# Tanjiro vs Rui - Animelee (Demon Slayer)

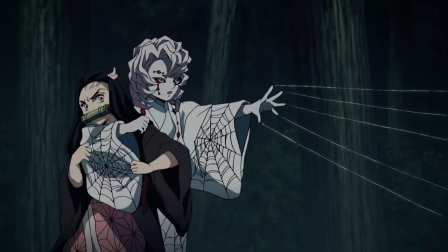[8:11]
Tanjiro responds by charging forward immediately, while Nezuko shows Rui that she's not on board for his plans by telling it straight to his face.
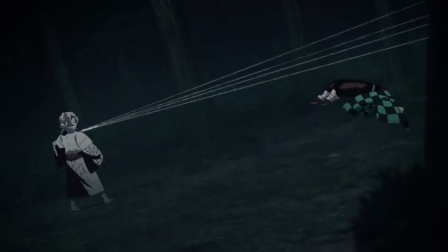[8:19]
In retaliation, he flings his webs toward Tanjiro, who dodges under them only to realize a second later that it wasn't an attack at all.
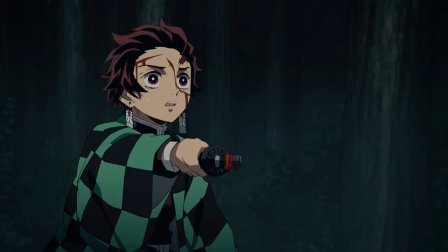[8:27]
Rather, Rui was flinging Nezuko up into the trees above as punishment for defying him.
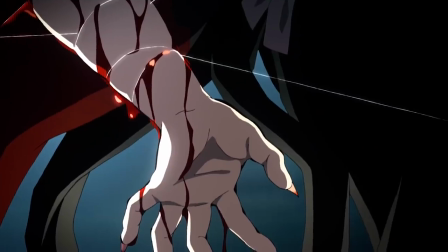[8:33]
The sight of his precious sister dangling bloody and disfigured above him as Rui
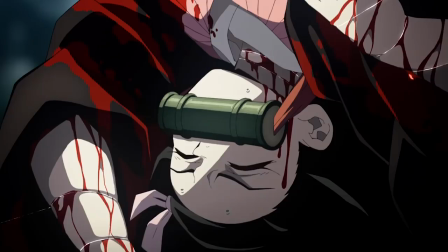[8:37]
coldly explains how he's going to train her sends Tanjiro into a blind rage.
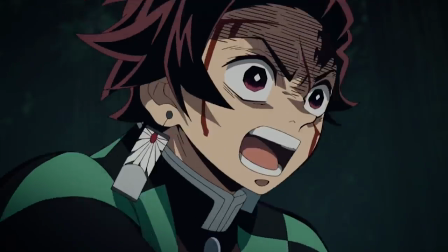[8:42]
Which isn't a great state to be in when you're fighting a sadistic, highly intelligent, super strong demon.
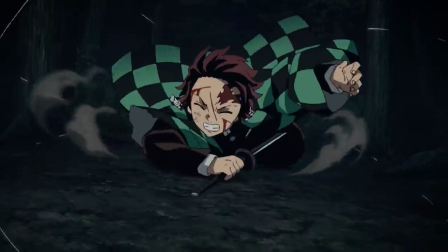[8:47]
He barely manages to deflect the next wave of webs, falling face first onto the ground, where Rui is all too happy to, uh, help him up.
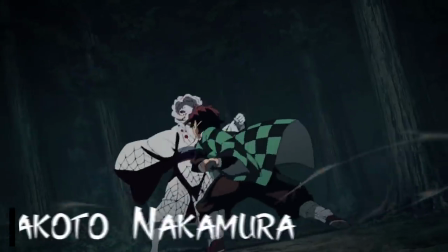[8:55]
The beating that follows is absolutely savage. Makoto Nakamura animates Rui's punches and kicks with a casual nonchalance,
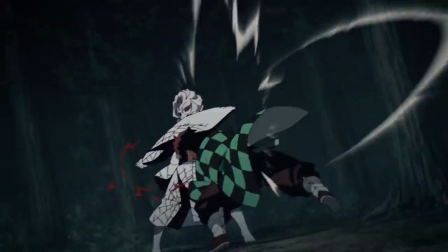[9:02]
choosing to sell his devastating power with airburst effects around his fists, and by reflecting the true weight of each blow in Tanjiro's bloodied,
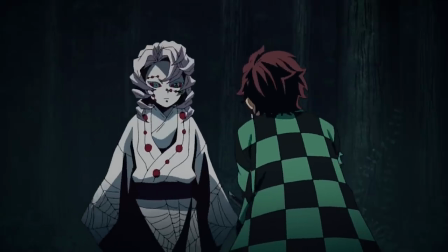[9:10]
ragdolling body. body. After landing a few hits, Rui pauses to taunt Tanjiro, walking up and challenging him to take a free swipe at his neck.
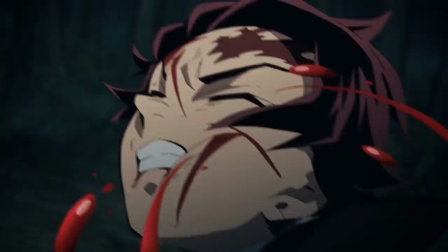[9:18]
After whiffing and catching a few more devastating blows as punishment,
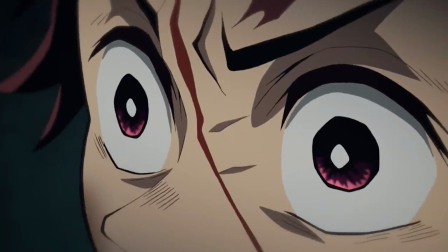[9:22]
Tanjiro does manage to connect, only to find that Rui's flesh is even tougher than his webs.
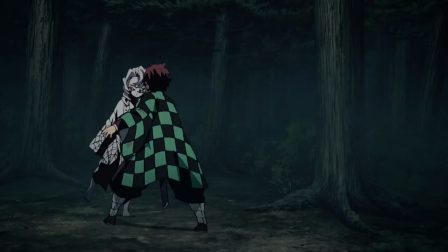[9:28]
Confident that he's finally asserted his dominance, the villain casually kicks Tanjiro away,
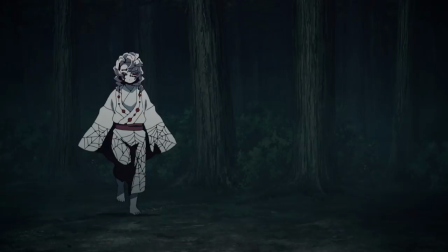[9:33]
his body skipping across the ground before crashing violently into a distant hill. Luckily, he lands head first, so it doesn't do too much damage.
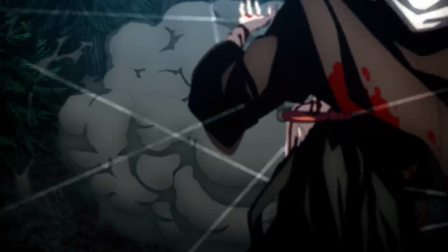[9:41]
Seeing her precious brother beaten so brutally sends Nezuko into a blind rage as well.
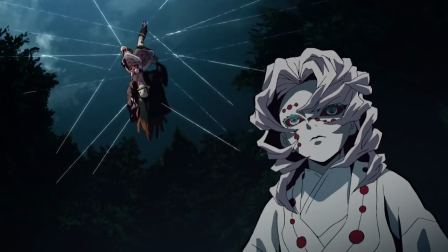[9:46]
She begins howling and thrashing at her bonds, and of course, Rui responds by tightening them.
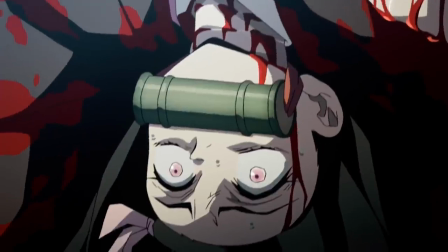[9:51]
She's his sister now, after all, and he won't put up with that kind of impertinence from her.
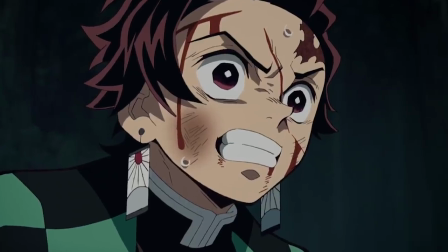[9:56]
Her actual brother can't stand to see her subjected to that kind of abuse, but recognizing his past mistake, Tanjiro holds himself back.
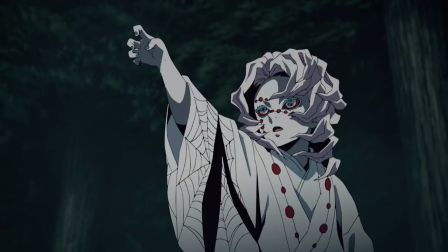[10:03]
As Rui muses that Nezuko's aura is… different from other demons,
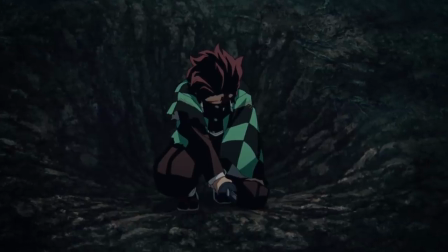[10:07]
our hero takes advantage of the brief exposition break to calm himself down, and more importantly, to breathe.
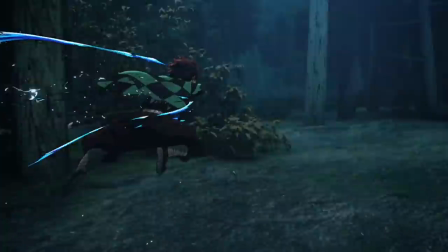[10:14]
A moment later, he charges forward, unleashing the breath of water's devastating – and devastatingly beautiful – tenth form, constant flux.
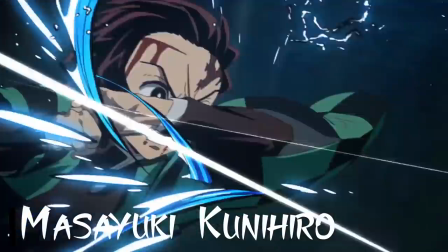[10:22]
Masayuki Kunihiro demonstrates his knack for exciting,
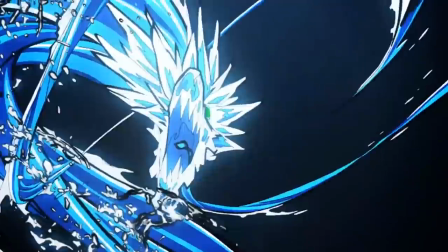[10:25]
dynamic camerawork in animating Tanjiro's confident charge, while his impressive effects animation brings the attack to life.
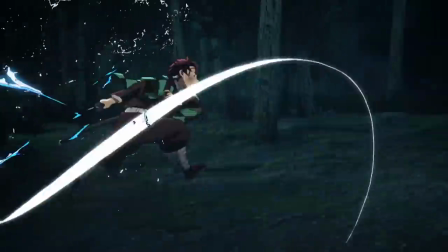[10:32]
With his first few swings, it's all Tanjiro can do to deflect Rui's webs.
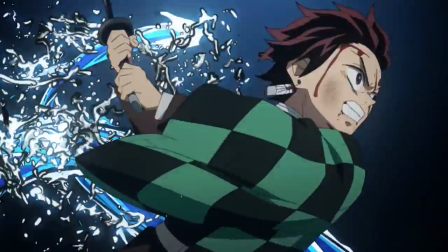[10:37]
But with each rotation, he gets faster and faster, stronger and stronger, until the dragon bares its fangs and bites through the thread entirely.
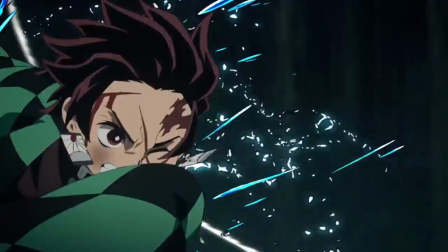[10:46]
At last, Rui feels truly threatened, and before Tanjiro can do some real damage, he decides to end the fight quickly,
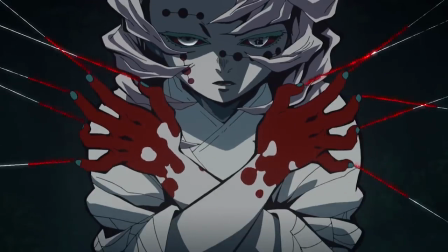[10:53]
pouring more blood into his webs to strengthen them for a final, unavoidable attack.
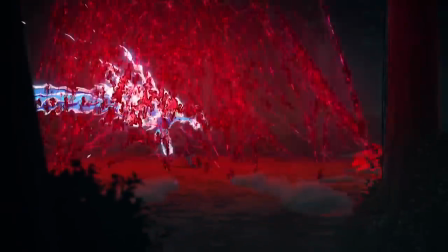[10:57]
Trapped in a quickly-closing cage of death with no way out, Tanjiro's life flashes before his eyes.
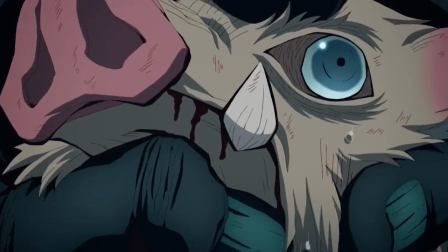[11:03]
A running theme in this particular arc. Both Inosuke and Zenitsu have a similar experience in their fights against the father and elder brother spiders, respectively.
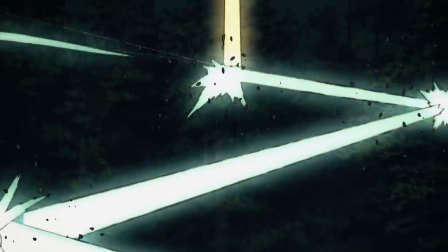[11:12]
Which serve to fill us in on a bit of their backstory, and in Zenitsu's case, show how he came to be such a singularly talented swordsman.
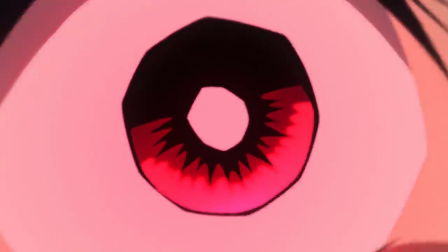[11:20]
The show even posits a theory as to why this happens – that we We search our memories when death is certain, hoping to discover a hidden way out in our pasts.
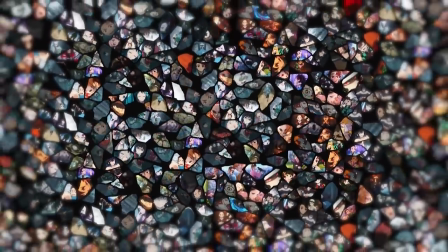[11:28]
And in the fragmented web of his mind, that's exactly what Tanjiro finds.
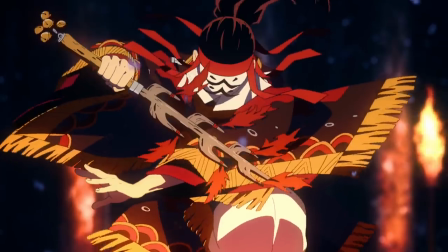[11:33]
A memory, underscored by the soft, haunting melody of Go Shina and Nami Nakagawa's insert song Tanjiro Kamado no Uta,
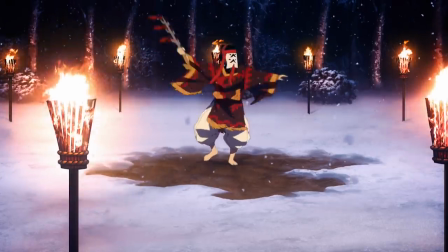[11:42]
of an old, traditional charcoal cutters dance, passed down to him by an ailing,
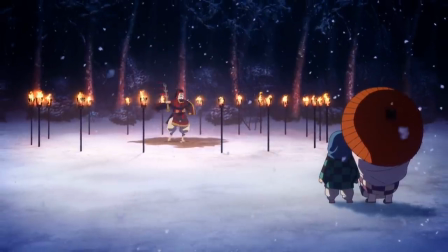[11:46]
bedridden father who used a special breathing technique to dance from sunrise to sunset in the freezing cold without fatiguing.
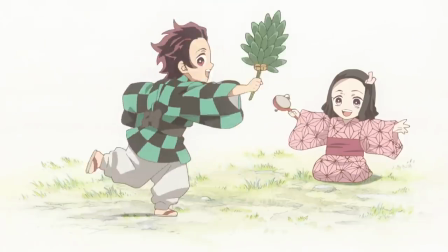[11:53]
The Hinokami Kagura, or Dance of the Fire God, a family treasure, forgotten long ago,
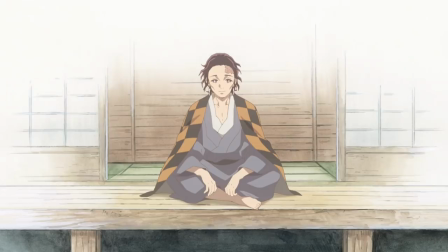[11:59]
now remembered and cast in new light by Tanjiro's years spent studying the blade.
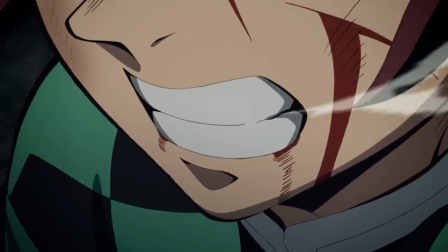[12:05]
His eyes flash open with sudden understanding, and as he draws in new breath, the gorgeous insert song comes roaring back with newfound intensity.